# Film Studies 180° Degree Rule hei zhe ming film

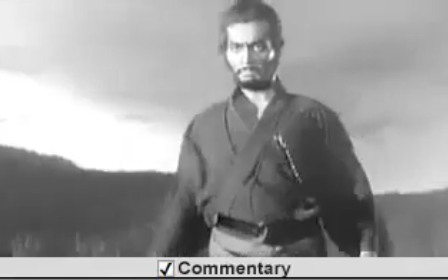One of the most commonly used and frequently cited
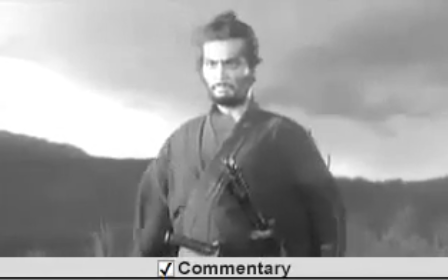rules or practices of classical filmmaking is the 180-degree rule.
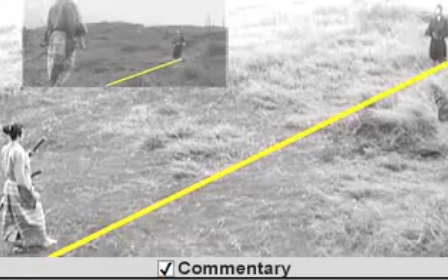The 180-degree rule imagines that there's some kind of invisible axis between the camera and the players who are being filmed.
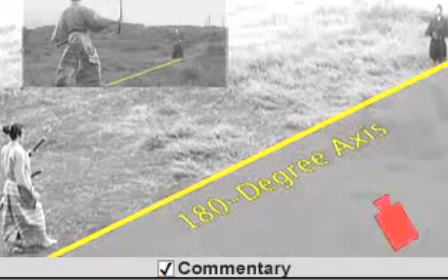The camera will always stay on one side of that axis and the players will always stay on the other.
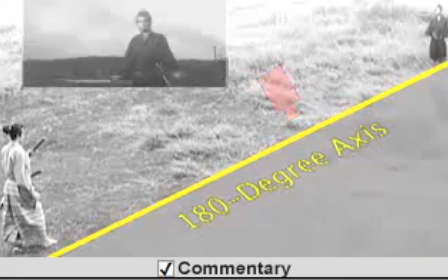The belief was if the camera crossed that axis and went to the other side, suddenly people would switch positions.
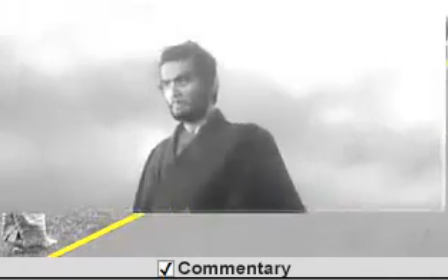That is, people on the right would now appear on the left and vice versa.
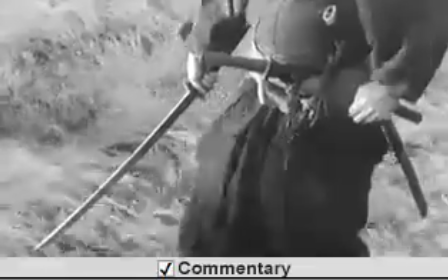This is a practice that was established probably in Hollywood or in Western Europe sometime in the early part of the 20th century.
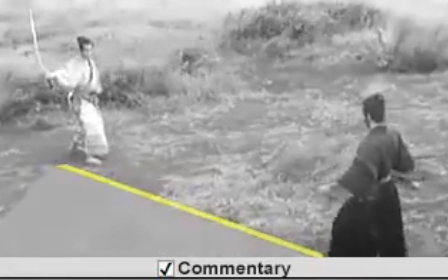As films began to be composed of more and more shots,
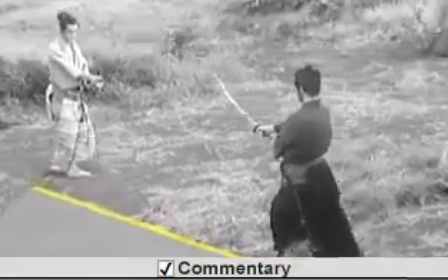practices were assembled and devised to allow audiences to be able to move through these films with ease and the utmost clarity,
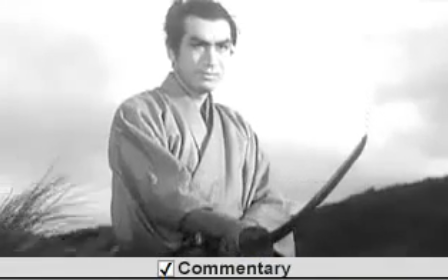to never be confused as to when an action was taking place or exactly where actors or actresses were in relationship to
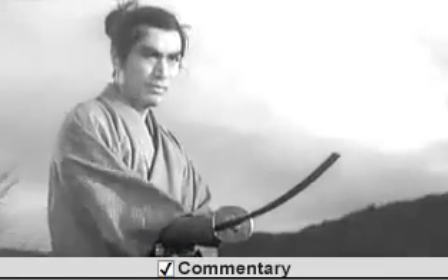each other. In this sequence from Harikari by Masako Kobayashi,
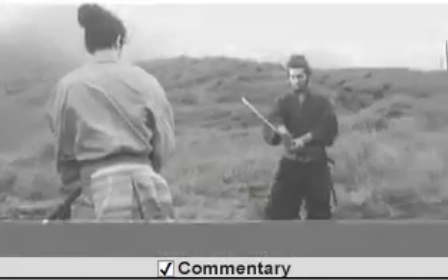one of the great directors of Japanese samurai and other films in the early 1960s, the gentleman who's been on the left has always remained on the left,
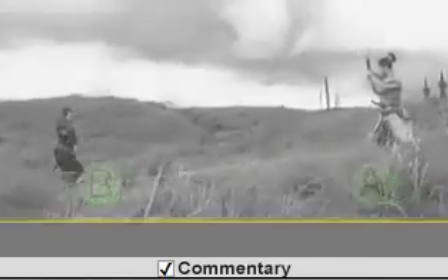but now he switches over, and because he does, Kobayashi gives us a re-establishing shot.
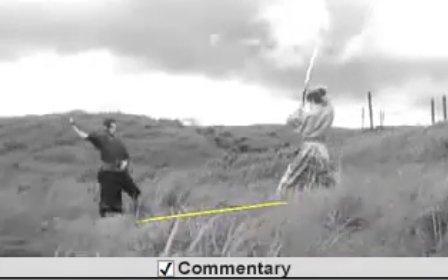We now see him on the right and the other gentleman on the left,
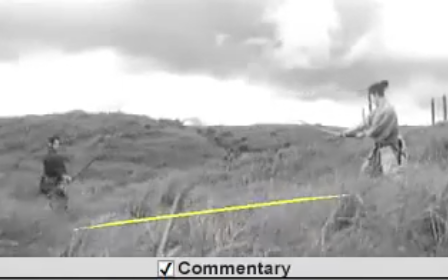and they'll retain these relative positions to each other until later on in the sequence they switch positions one more time,
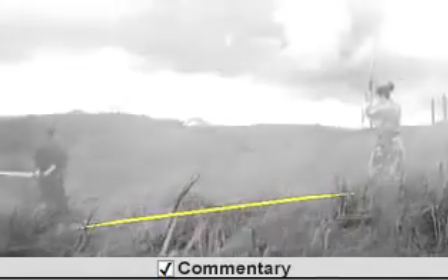and once again Kobayashi will have to re-establish their positions vis-a-vis each other.
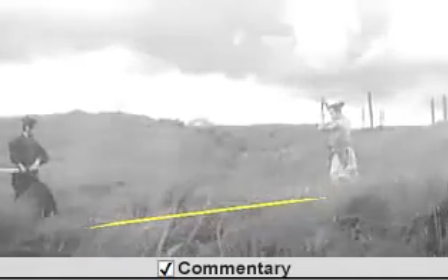This sets up a kind of not only equilibrium but a sense of exactly what their place within this complex scene might be.
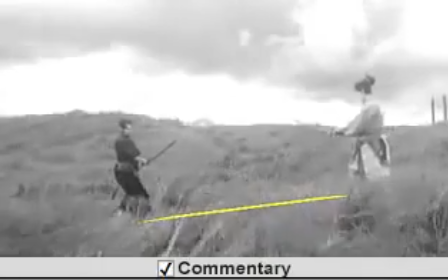As you'll see, there are a number of cuts taken from a number of different positions,
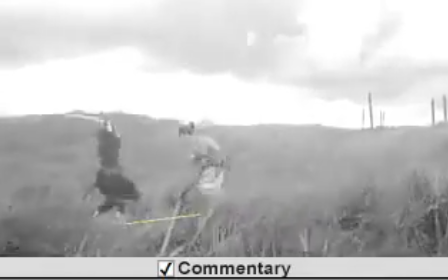but screen action and the relative position of the characters to each other remains constant throughout the entire scene.
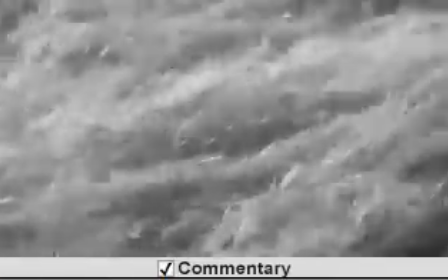Here, of course, they switch again, and the gentleman who was on the right originally returns to his original position.
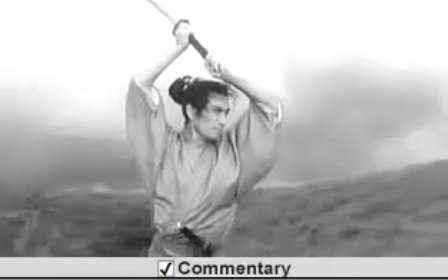So that throughout this sequence, no matter whether we have close-ups, long shots, shots that focus on one character,
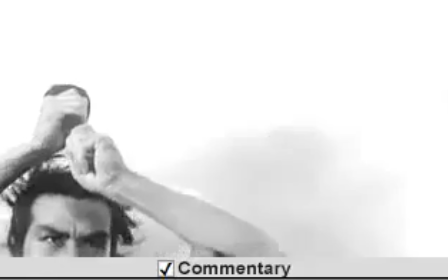or shots that include the two of them, their positions on the right or the left always remain constant for us.
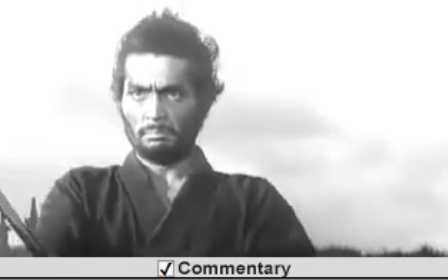So here, for example, the character who's on the left advances and moves towards screen right, whereas the character who's on the right moves back towards screen right.
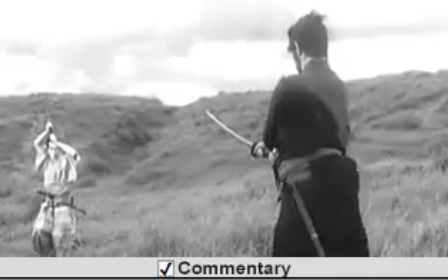So we get a constancy, a sense of not only their position relative to each other,
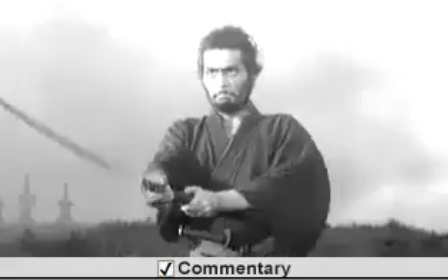but how their position remains constant even though what we're seeing are two very, very distinct shots.
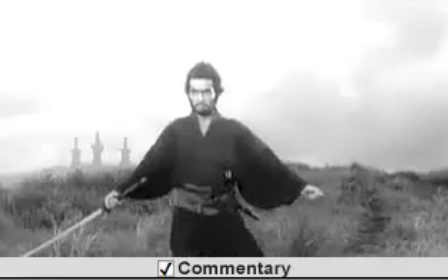Naturally, if you look at enough classical films, you'll see many violations of the
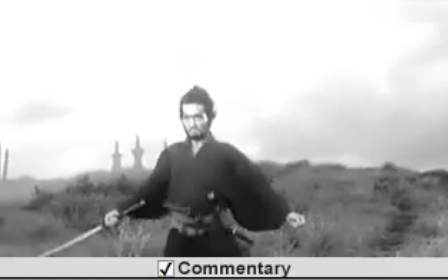180-degree rule, especially during fight sequences or combat sequences.
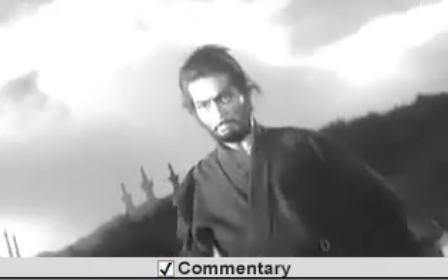But here, perhaps owing to the gravity of the circumstances and the gravity of the occasion, Kobayashi follows it faithfully.